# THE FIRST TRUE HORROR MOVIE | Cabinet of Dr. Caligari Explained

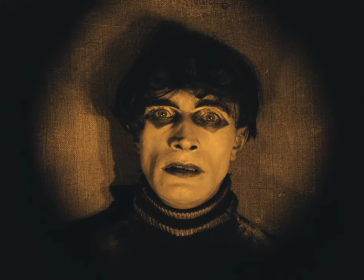[0:01]
Exactly 100 years ago, on February 26th, 1920, the world's first true horror film debuted in Germany,
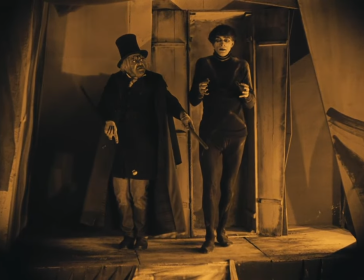[0:10]
The Cabinet of Dr. Caligari. This silent film is widely considered to be the quintessential work of German expressionist cinema,
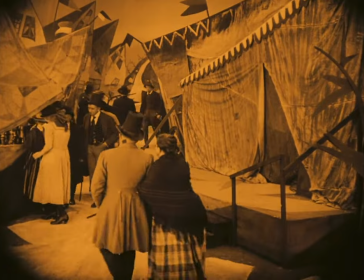[0:18]
which is a fancy way of saying that the film is meant to serve as a break from reality by utilizing
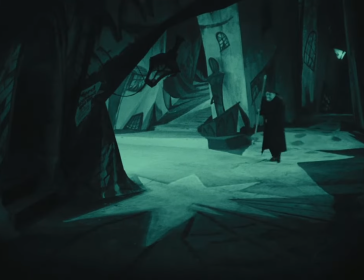[0:23]
an extreme and excessive visual style. and boy does it deliver on that.
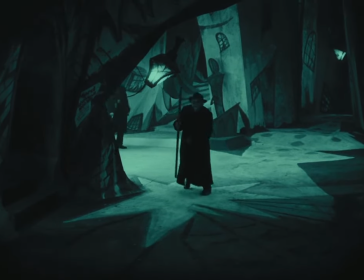[0:28]
It's probably the very first thing I noticed while watching the film.
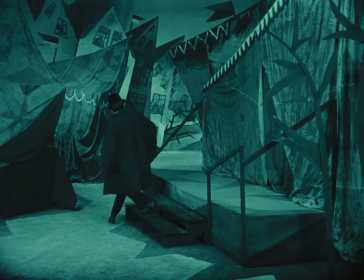[0:32]
The set design is otherworldly, and it gives the film its eerie quality that has endured for a hundred years.
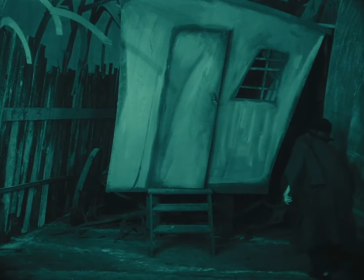[0:40]
But that isn't the only reason to check out this film. By analyzing the best films from the past, we can learn more about films in our present.
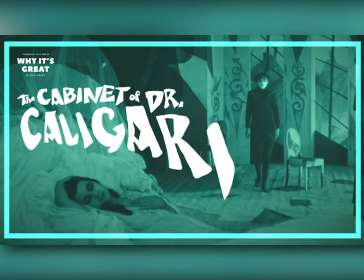[0:47]
So here's why The Cabinet of Dr. Caligari is one of the greatest films in history.
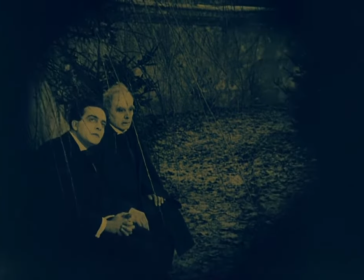[0:53]
The Cabinet of Dr. Caligari uses a narrative device called a frame to introduce the characters and establish the main story,
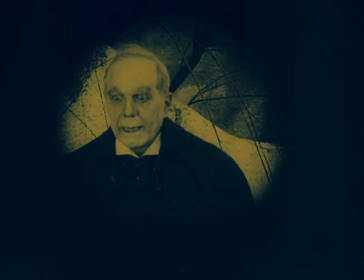[1:01]
which makes it a very early use of non-linear storytelling in film.
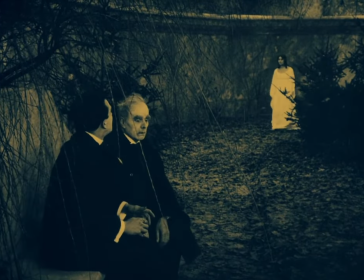[1:07]
The opening scene is of the main character Francis and an unnamed older man talking about Jane, who we learn is Francis' his girlfriend.
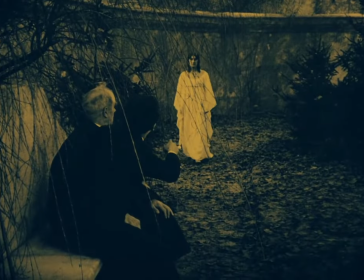[1:16]
In order to explain why she is acting so strangely, walking around in a trance-like state,
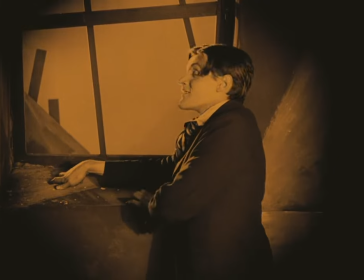[1:22]
Francis tells this man, and us, the story of his best friend Alan, and of their dealings with Dr. Caligari. Immediately here, I was struck by two things. The rudimentary yet effective score by Alfredo Antonini, and the unconventional use of vignette.
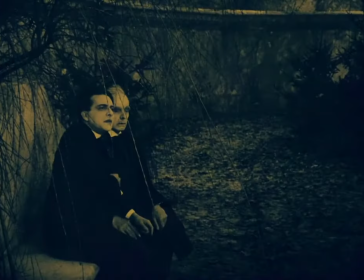[1:41]
Remember, vignetting is darkening of the edges of the frame, and this film uses it masterfully.
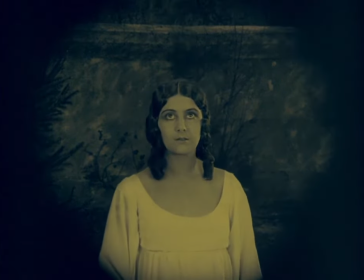[1:48]
I'm not an expert on 1920s cinema, I don't know if this was commonplace back then in order to highlight important information,
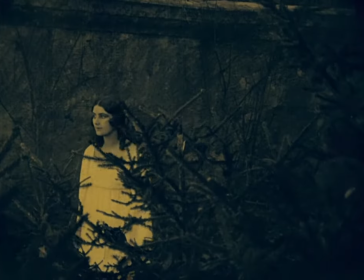[1:55]
or if this was an unusual technique developed by the director, but either way, I thought it was worth noting.
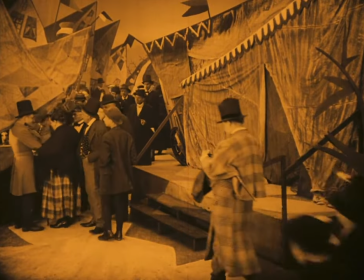[2:02]
After this opening scene, the tale then unfolds in six acts.
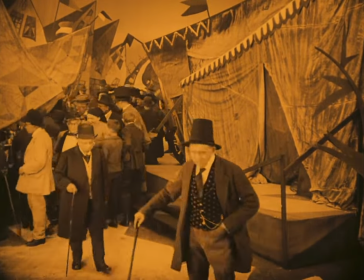[2:07]
In Act 1, Dr. Caligari comes to town, and he was looking for a good place to perform. and here immediately we get a glimpse of the tone. We see impressive impressionistic backdrop paintings as the set design.
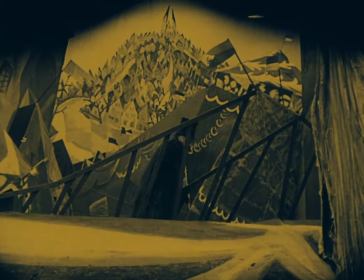[2:20]
This look will carry through the rest of the film and it gives an extreme distortion of reality in order to reflect a dark and twisted world.
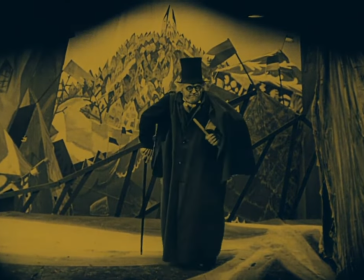[2:28]
And this opening scene of Dr. Caligari utilizes what I'm guessing is a slight camera trick with shutter speed to give his character jittery movements.
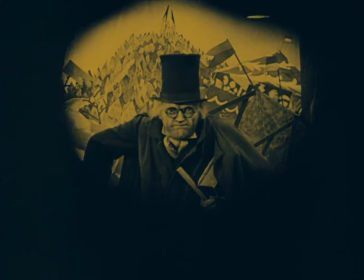[2:37]
At least that's what I assume it is because if that's a performance, then it's unbelievable.
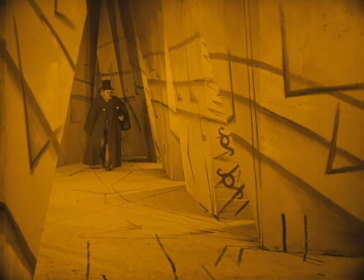[2:43]
Dr. Caligari goes to City Hall to ask the city clerk for a permit so that he can perform in the city square.
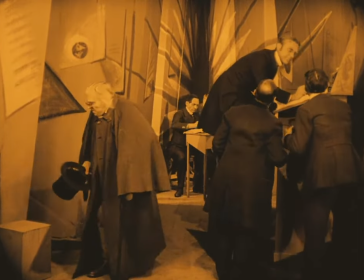[2:50]
While he's there, he's made to wait, and he's treated rudely, which makes him angry.
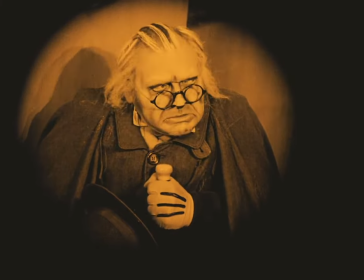[2:55]
And here's where we get into the symbolism of the film.
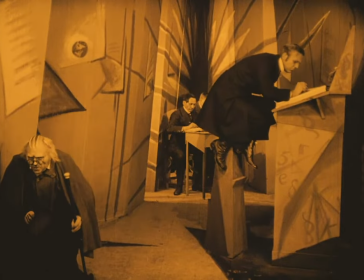[2:58]
In this City Hall scene, we see that the town clerk sits high up above everyone else.
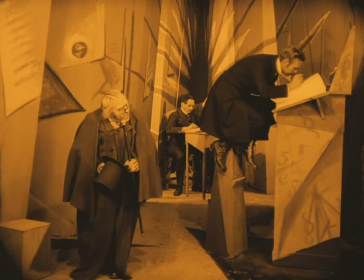[3:04]
I think you could say that he represents government authority, or possibly even bureaucracy and order in general.
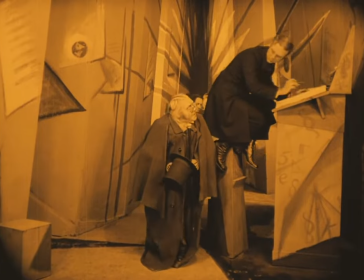[3:11]
Now keep this in mind, it's going to be important later.
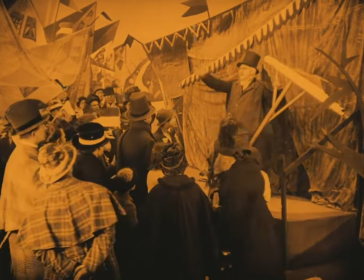[3:14]
After this visit to City Hall, Dr. Caligari takes up residence in the town square and he's about to give a performance.
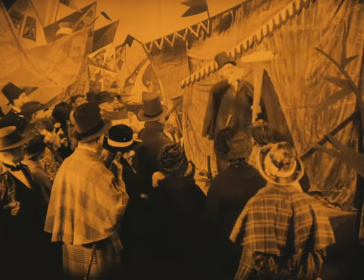[3:21]
We learn here that he's a sonambulist, and I don't think I'm saying that right.
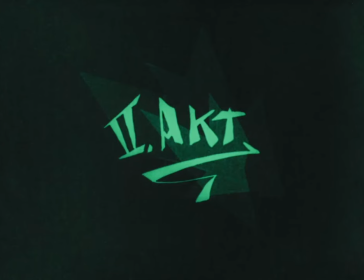[3:27]
Act 2 begins with a brief scene of police officers discovering the murder of the city clerk.
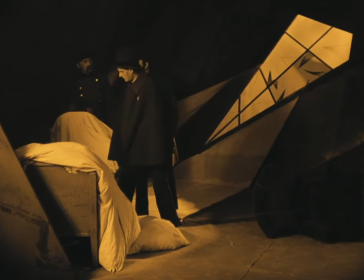[3:33]
And who did the clerk make mad earlier? Oh right.
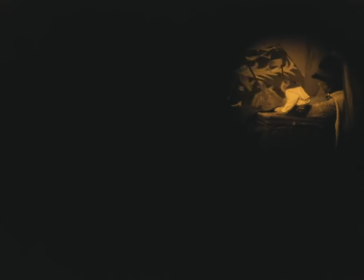[3:37]
The scene then transitions to Francis and his best friend, Alan, attending Dr. Caligari's first performance.
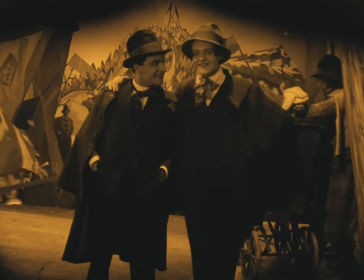[3:44]
Dr. C is in command of a sleepwalker named Caesar.
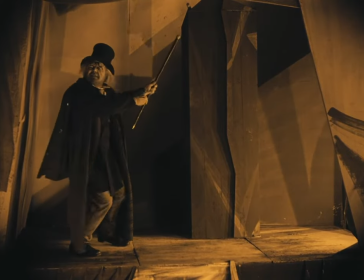[3:49]
Basically, what their act amounts to is Dr. Caligari waking
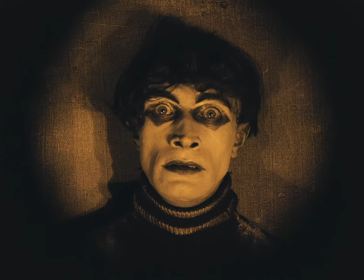[3:53]
up this sleepwalker so that people can ask him questions about the future.
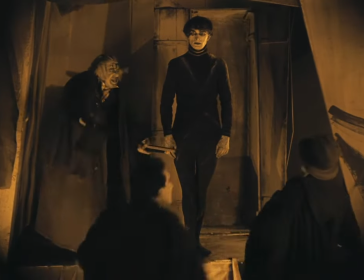[3:59]
It's kind of a strange thing that I'd never heard of before this movie. Alan and Francis approach the stage, and Alan asks Caesar a question. When will I die?